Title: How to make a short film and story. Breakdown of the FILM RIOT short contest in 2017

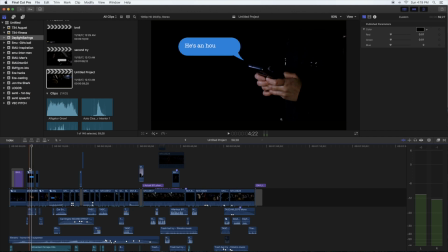[4:03]
It took me about a day and a half to edit. and I'm gonna break it down scene by scene for you and we're gonna take a look at it let me make this a little bigger
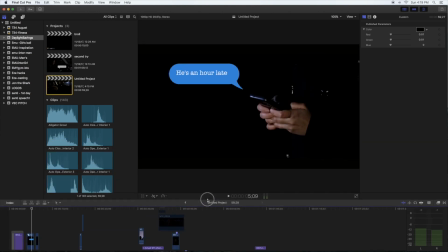[4:12]
here on the screen so you guys can have an easier look and any other editor out there will understand completely I hate this when you're trying to expand your screen sometimes it becomes impossible to do it doesn't let you grab it there we go there we go All right,
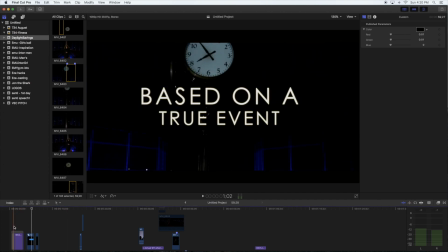[4:32]
it's a little bigger now. So let's break it down scene by scene.
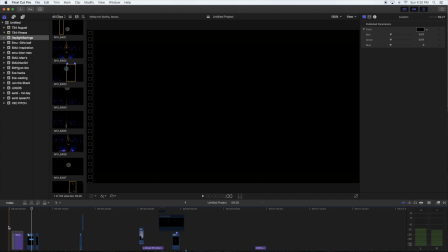[4:36]
So just like a lot of other movies, you're going to want to start off with your master shot or your establishing shot. Now, our establishing shot already gives you the time, the location pretty much in a sense. It was really dark, and the character. So time, location, character.
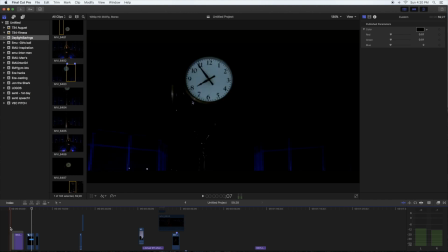[4:56]
Right away, within one shot, all at the beginning. So let's play this little scene really quick and take a look at the establishing shot. Let me rewind that. There we go.
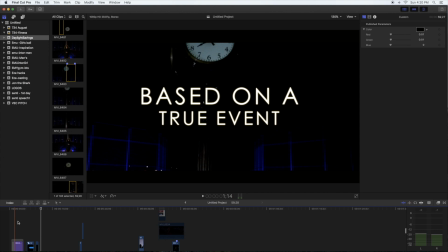[5:16]
Okay. So right away, moving from the establishing shot to a close-up of her hands.
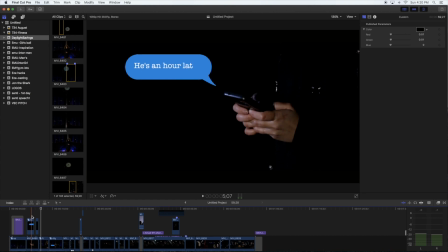[5:24]
Why? Because the conversation on the phone was really the most important thing going on at this moment.
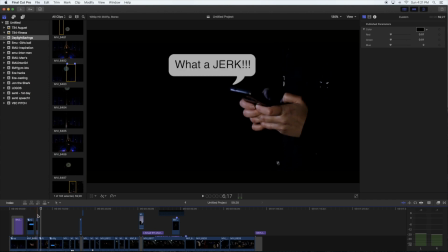[5:29]
I needed to set up that she was waiting for somebody for a while. And then she's having a conversation with somebody else.
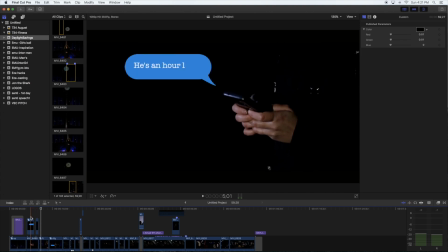[5:35]
So, obviously, she was having this conversation, he's an hour late. Obviously, she's having it with somebody else because she's talking about he is an hour late.
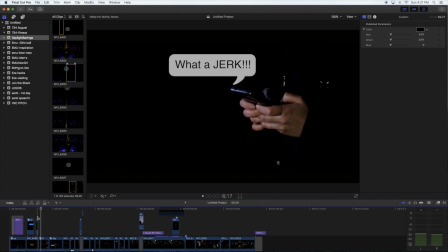[5:42]
Her response is, what a jerk. So, right away, you know, they're talking about pretty much a guy.
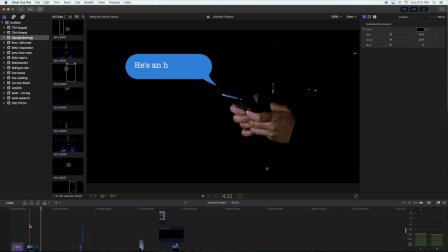[5:48]
So, establishing shot, location, character, time to go on what is the situation right now at the moment.
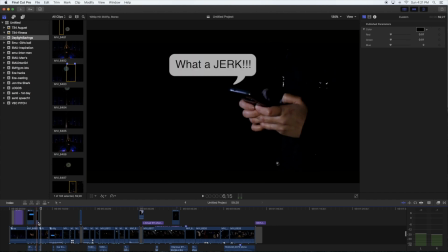[5:54]
The situation right now is that this chick has been waiting for an hour for this guy. So, let's keep playing it.
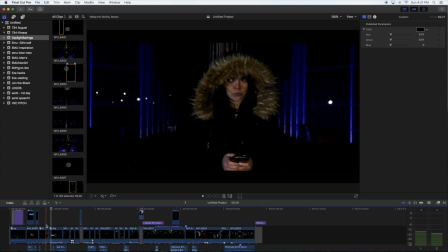[6:10]
And right there, obviously, I don't know if you guys can hear that that well because I have the microphone facing towards me and now the speakers. But right there, I put a sound effect where she hears a bottle breaking and some noises. So there's her reaction right there.
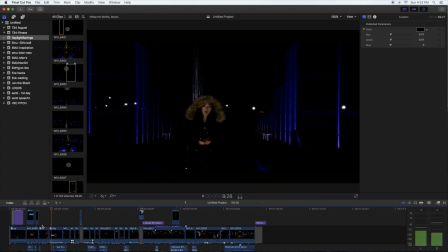Again, now keep in mind that for a lot of this, we had a lot of other shots planned out. So now when it came time to edit because we had to keep it under one minute, that made it very complicated.
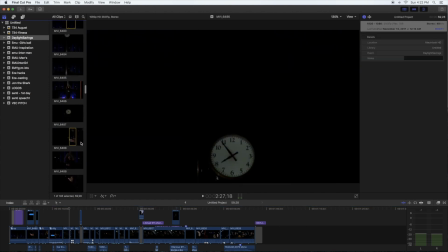[6:46]
So even if we go look at all the raw footage and stuff like that, obviously we did the panning down shots a million times. And I even had to sped it up at the end because even the panning down and up was just too slow. So we go from her walking away shot to what the shot was supposed to be afterwards.
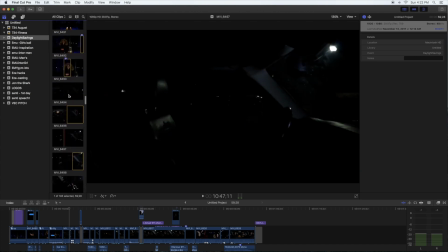[7:05]
Let me see if I can find it. yeah so this was the original shot right here for walking away so we almost follow her all the way that of course that's probably a shot that I wouldn't have used but one of these shots right here maybe
keep going keep going keep going
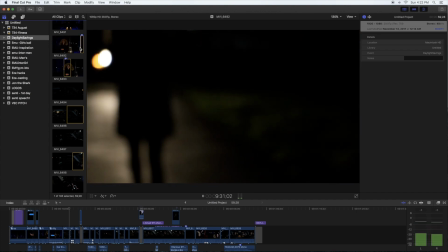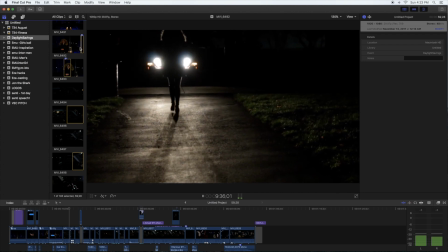now I wanted obviously this shot in the in the film because I wrote it out and planned it out in my head and you know parked the car in a certain kind of spot because I knew that And it was all going to match together.
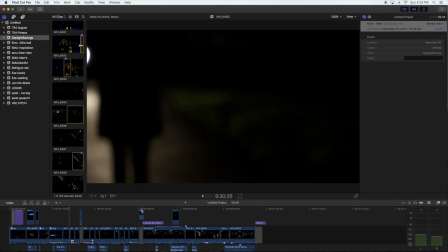[7:48]
But when it came time to edit, I had to cut that scene out just because it was way too long.
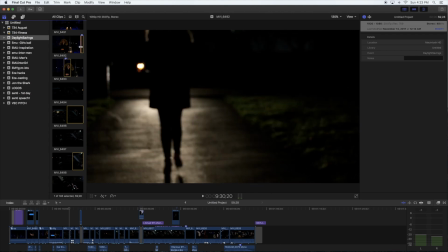[7:53]
So that's the sad part. So that's her walking towards her car. And we also had, obviously, we're filming right now in the freezing cold.
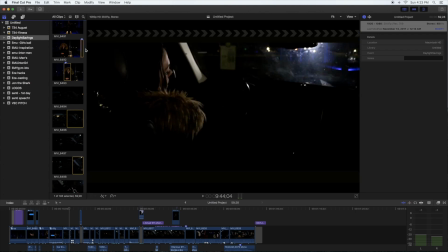[7:59]
I mean, it was terrifyingly freezing. So we had a lot of issues right away. Our crane gave us issues.
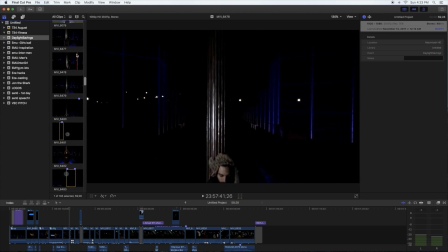[8:07]
It started, you know, almost just kind of like bouncing a little bit. That's me when we were doing the test shots.
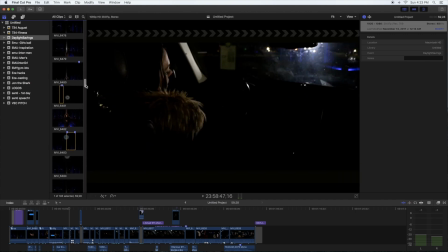[8:14]
So, but yeah, the crane was having all kinds of issues, I think, just because of the cold. The tripod for some reason, too. It's like the cold almost didn't want to make any of the joints work nicely together. Maybe I got to oil everything up on my equipment again and my crane and my tripod.
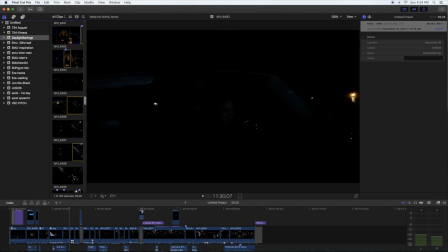[8:31]
But yeah, so we had a couple of difficulties with that. So let's go back to the short film. So here's her walking away shot. Boom, to her getting directly in. Why? I mean, is it okay to cut that out completely? The scene that I showed you guys of her walking to it? Yes. I mean, nobody really needs to see her walk all the way to the car.
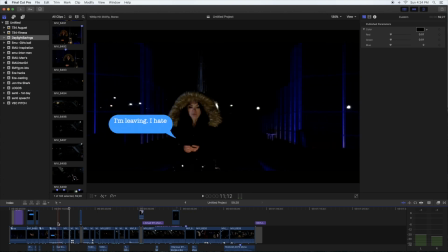[8:48]
That is a huge mistake that a lot of editors and filmmakers make when they're beginner filmmakers. They tend to shoot everything. So meaning that they want to show the character literally walking from one room to another the whole entire way.
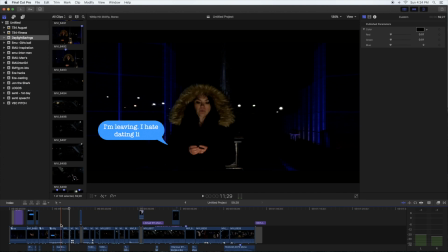[9:03]
When really you could have one character in one bedroom set her phone down, you know, because she's upset about something. And then all of a sudden, randomly, boom, she knocks open her brother's room, you know, and bitches at him because of something. You don't have to show her walking from her bedroom after she sets her phone down all the way to her brother's room, knocking on the door, pushing it open, and then having that conversation.
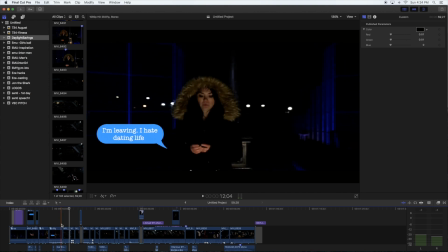[9:23]
That is just a lot of wasted time and wasted space that you don't need. So this shot right here almost forced me to have to cut it. I wanted a longer shot. Now that shot was more cinematic, obviously, at least in my opinion, just because of the headlights,
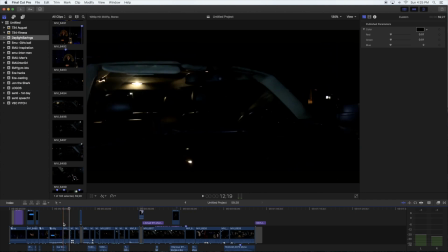[9:38]
and I wanted to make sure that she walked right in the middle of those headlights. but so yeah so I try to keep it you know as short as possible again within under one minute did we lose a lot of storyline from it absolutely doing any kind of short film under one minute is almost impossible because
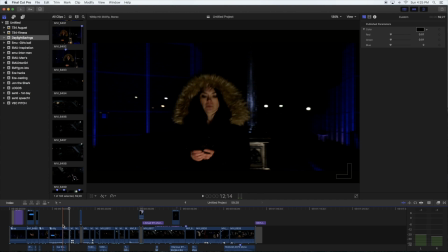[9:56]
again a lot of short films just need to have a punchline if you do a commercial you guys probably well some of you actually not all of you but some of you probably I remember the Mentos commercials from back in the days. Mentos, precious, precious, better, Mentos, precious, la, la, la.
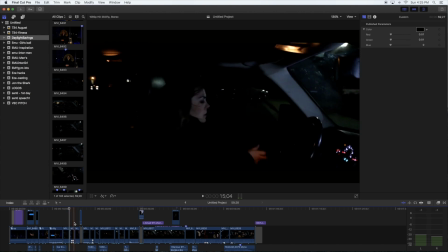[10:14]
That one, I don't even know what the hell the words are, but it sounded something like that. If you look at those commercials, those are all one-minute short films. You have the character. Something happens to the character. Uh-oh, he needs to come up with a solution. Boom, he pops Mentos in his mouth. He comes up with a solution punchline. That's it. So pretty simple, guys.
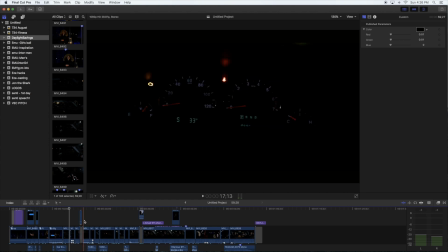[10:33]
Same thing with a short film. With a one-minute short film, you're going to have to almost have a punchline at the end. And that we found very difficult. So let's continue playing this scene by scene. So let's continue on where she's walking away. And she's saying, I'm leaving. I hate the dating life. Let's see.
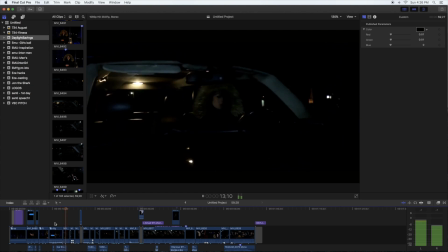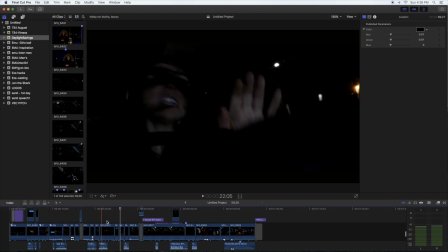[11:05]
Now, of course, if you guys look at all this, her power dies out in the car.
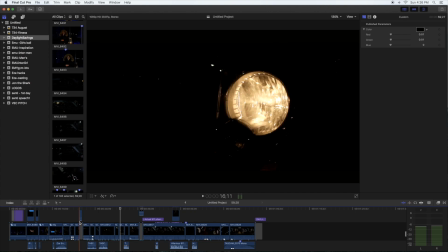[11:10]
She hears the noise right here somewhere. Yep, right there. She hears another noise.
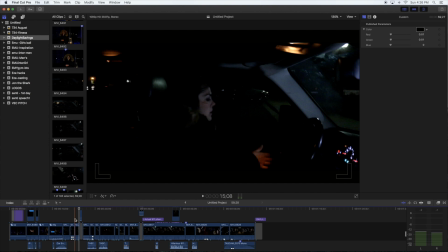Boom, and then all her power dies. So, I mean, if you're looking at the short film from beginning to this point at least, right?
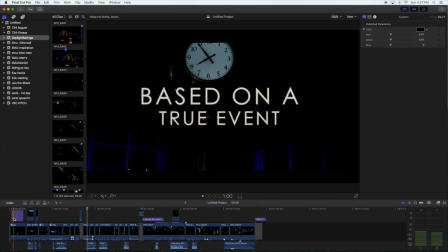[11:29]
So where she starts a car. Supposedly, my goal was really to almost have it seem like it was a horror film.
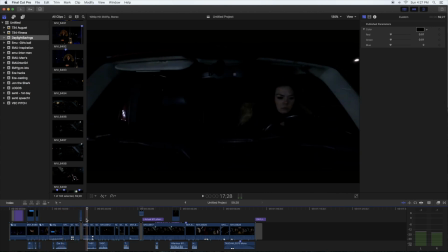[11:35]
So I wanted to confuse the audience just because maybe that's me. I'm not really sure. I know that a lot of filmmakers make short films and make stuff to maybe impress the audience or tell them a nice sweet story and entertain them. I feel like sometimes I actually make short films just to piss off audiences.
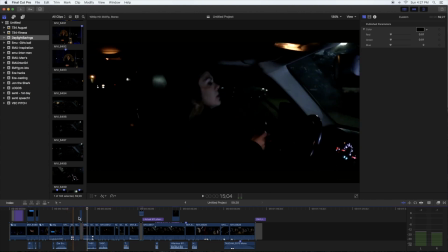[11:55]
As funny or as horrible as that might sound. Again, I kind of like to almost make somebody believe something and then turn it around on them at the last second.
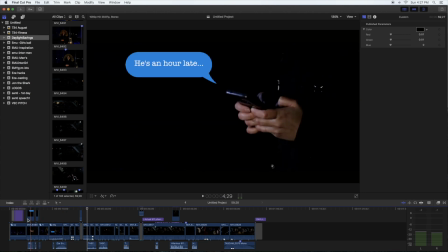[12:04]
Now, this is not a great success at it. But again, I almost set it all up like you're watching this.
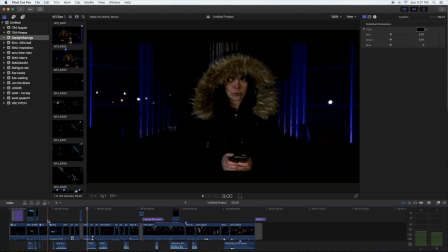[12:09]
She hears a noise that scares her at the beginning right there. It could be somebody at the park, somebody that's waiting for her. She gets in her car, she hears another noise, and then all of a sudden, boom. Everything dies out in her car.